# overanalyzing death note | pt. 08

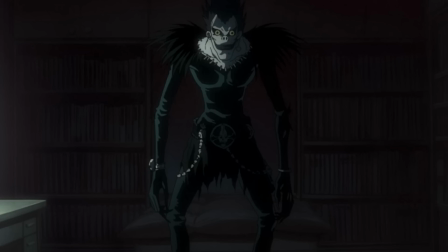16:32 But something even more interesting than the amount is what Ryuk says afterwards.
I guess whoever put them here expected you to at least find some of them.
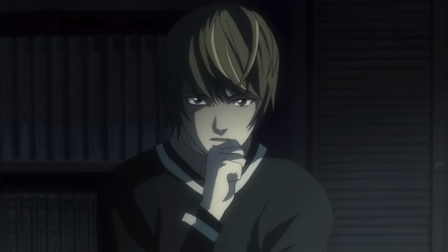16:39 And is that true? I mean, obviously there's no way to confirm it or not, but it's weird to think about, because why would they want him to find a camera?
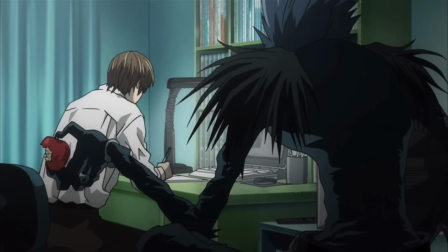16:46 To gauge his reaction to finding it? But then what do you have to gain from that?
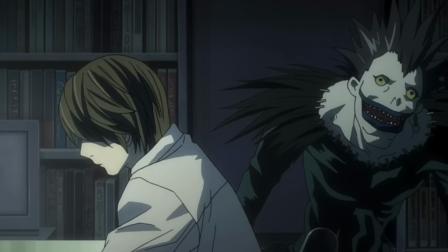16:51 I feel like it's maybe just the rantings of an exhausted Shinigami, but still, 64 is a lot.
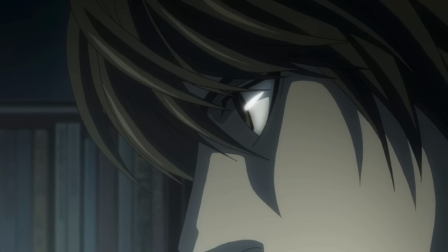16:57 Anyway, then we get this weird line from Light.
It has to be L. He had no qualms about putting a death row inmate in his place when he declared war on me.
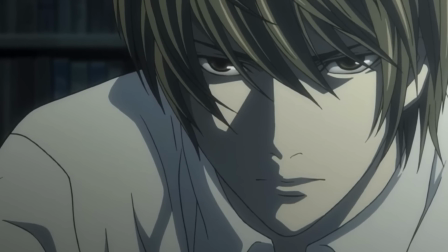17:05 It's pretty clear he doesn't know any limits.
Bro, what? Like, seriously, what?
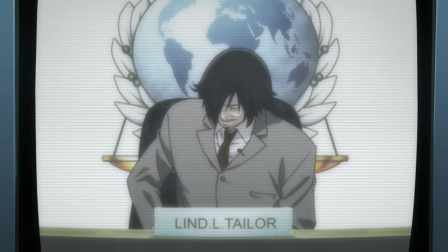17:10 You're saying that he doesn't know any limits even though you killed the person he put on TV in his place while thinking it was him?
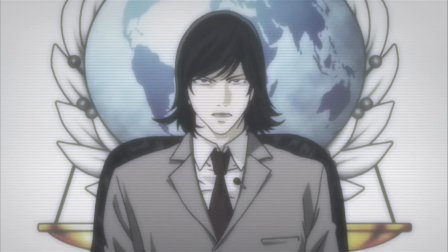17:17 Like, what? I'll be the first to admit that it was crazy of Ryuzaki to have done something like that.
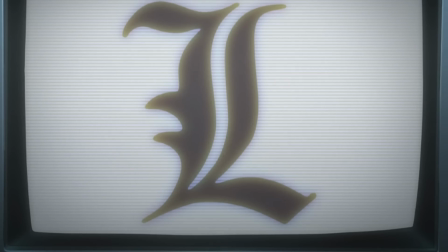17:23 But, bro, you're the reason he did it. He figured you might do something crazy, and then you did something crazy.
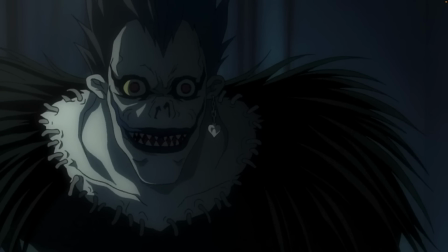17:30 Plus, the idea that you're saying that he's declaring war on you when you fired the first, signature?
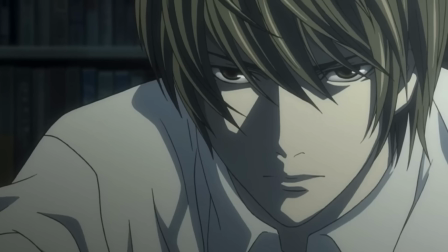17:37 You know what I mean. It's just, it's insane. It's, the fucking Light is insane. Anyway, in knowing where all of the cameras are, he's decided to put his plan in motion.
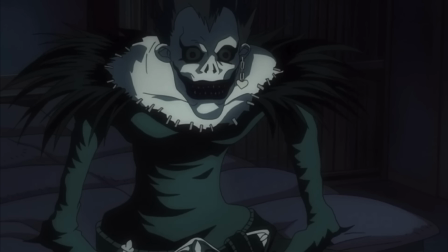17:45 And, well, it's a doozy. A simple one, really, but also anything but.
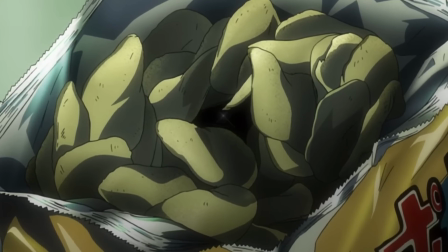17:51 So the bag of chips that I mentioned earlier contains within it a miniature television. Not entirely sure when he put it in there.
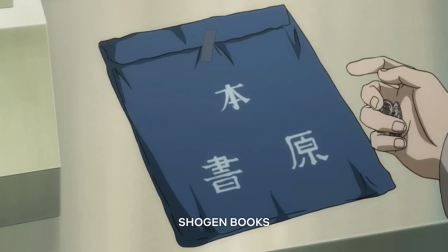17:57 It was probably while he was out running errands or something. Maybe at the same time he bought that magazine. However, his plan is to make himself look as innocent as possible.
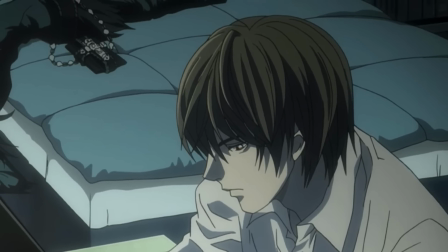18:05 Not counting the comments he made earlier at dinner. Therefore, he needs to kill criminals while making it appear as though he doesn't have access to any information about them.
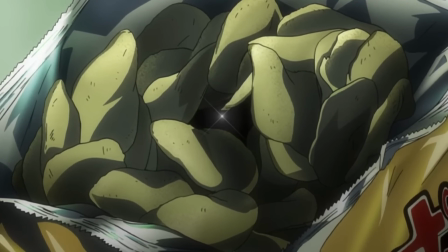18:13 So therein comes the mini TV that he hid in this bag.
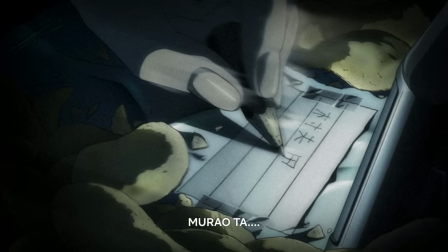18:16 He intends on using it, coupled with a piece of the notebook that he has taped inside of the bag, to write down criminals' names as they appear on TV.
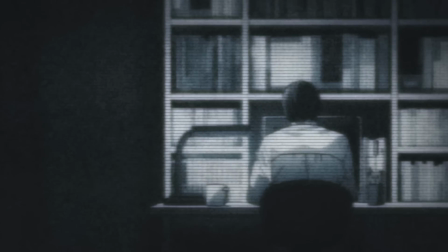18:22 It's relatively simple, and honestly, if you're looking at it from the perspective of Ryuzaki and the chief, it's wholly uninteresting.
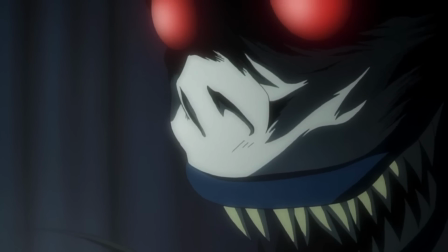18:29 However, what makes this scene so epic or iconic, infamous, whatever you want to call it, is how it's portrayed from Light's perspective.
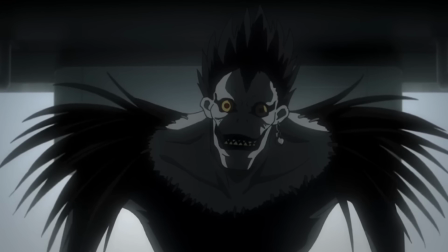18:37 Because it's fucking nuts.
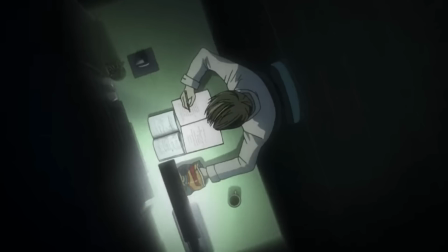18:39 It's the bombastic symphony, the exaggerated dramatic angles, which usually would accompany an epic fight scene.
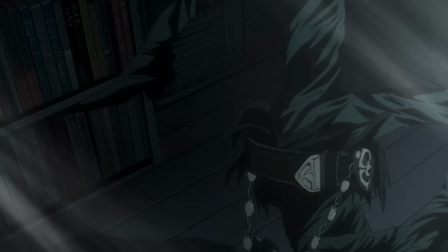18:47 It's the fact that Ryuk is going through withdrawals from fucking apples in the middle of the room.
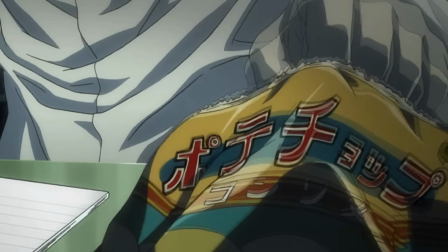18:52 And then there's the dialogue, the fucking ridiculously over-the-top dialogue.
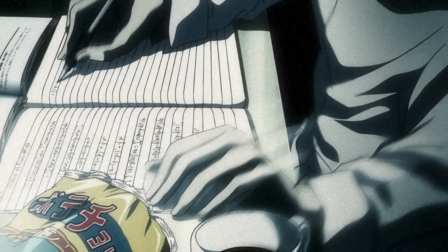18:57 I'm gonna show you, L. Solve equations with my right hand and write names with my left.
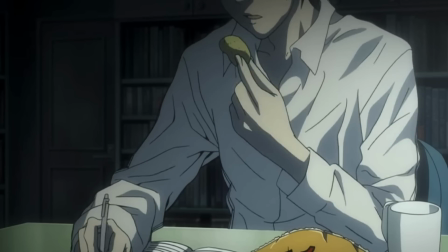19:03 I'll take a potato chip and eat it.
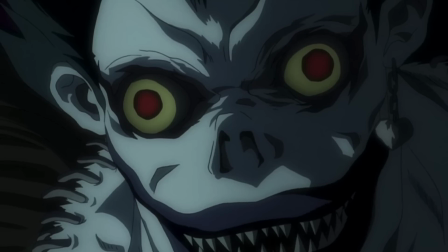19:07 It's also wonderfully absurd and silly and just absolutely cool as shit.
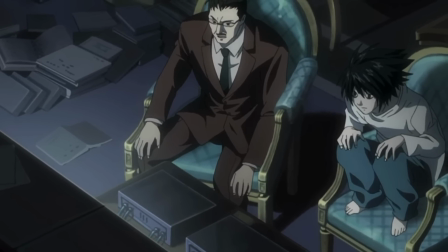19:13 And Ryuzaki and the chief don't get to experience any of it because, again, to them, it just looks like this.
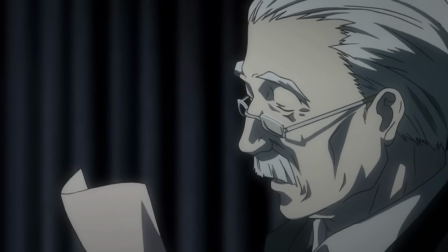19:19 After this, we switch back to the chief and Ryuzaki as Watsuri informs them that two criminals who were just broadcasted on the news had been killed.
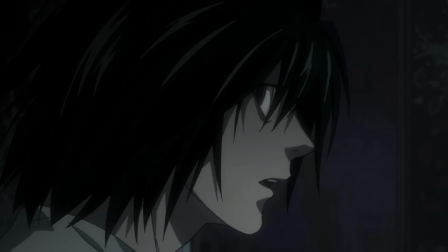19:26 Ryuzaki then speaks about how no one in the Yagami household had access to this information while it was being reported on the news.
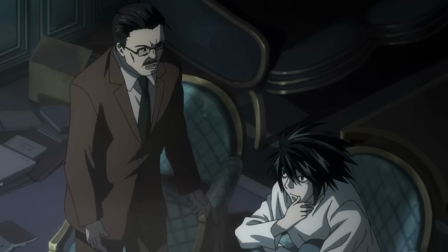19:32 This causes the chief to immediately say, "You said it yourself.
That means my family has been cleared."
And I just want to stop for a second and point out how he's almost, I don't know, pleading to Ryuzaki to accept that his family is innocent.
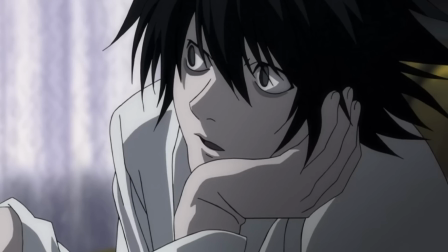19:43 Which makes sense, the sooner he can clear their name, the better, but yeah, Ryuzaki's not going for that.
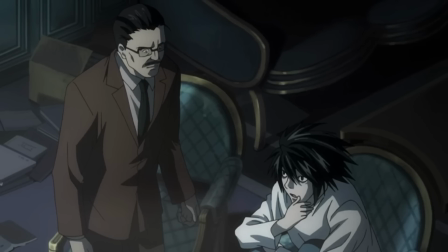19:49 In fact, according to him, "I know it's only the first day after the cameras were installed, but the Yagami household seems almost too innocent to me."
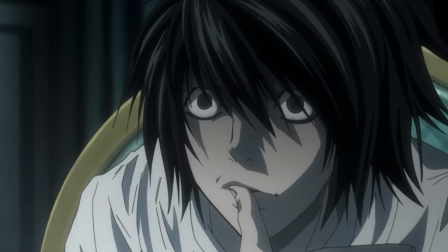19:56 And it's the face that he makes right after, this almost unabashed intrigue in what's going on.
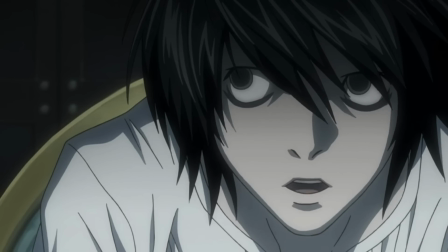20:01 It seems, well, very childlike, like he's been presented with a puzzle that he wants to make sense of.
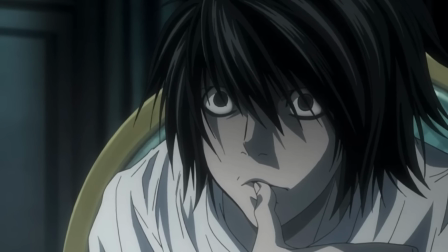20:06 Where the chief is frustrated and exhausted, Ryuzaki's eyes are wide open and he looks almost excited about the situation.
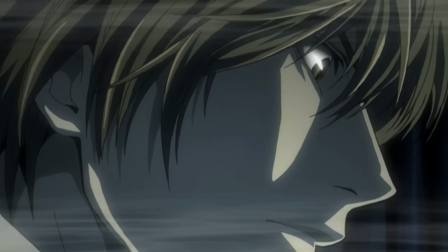20:13 But to speak more on this for a moment, it's wild to think that Light did this in order to prove his innocence, and all it really did was put more of a target on his back.
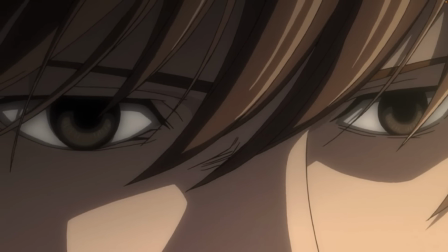20:21 It's like every decision he makes ends up being scrutinized even more.
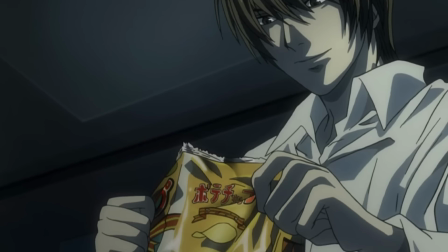20:25 It's just kind of funny that all of this is supposed to be helping him clear his name, and all it's really doing is making him appear all the more guilty.
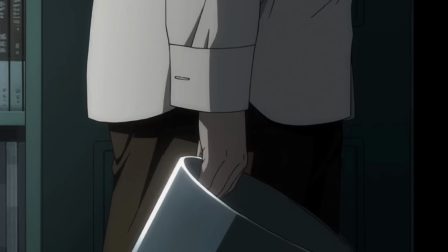20:32 Anyway, the episode ends with Light waking up the following morning and throwing away the bag of chips with the mini TV still inside.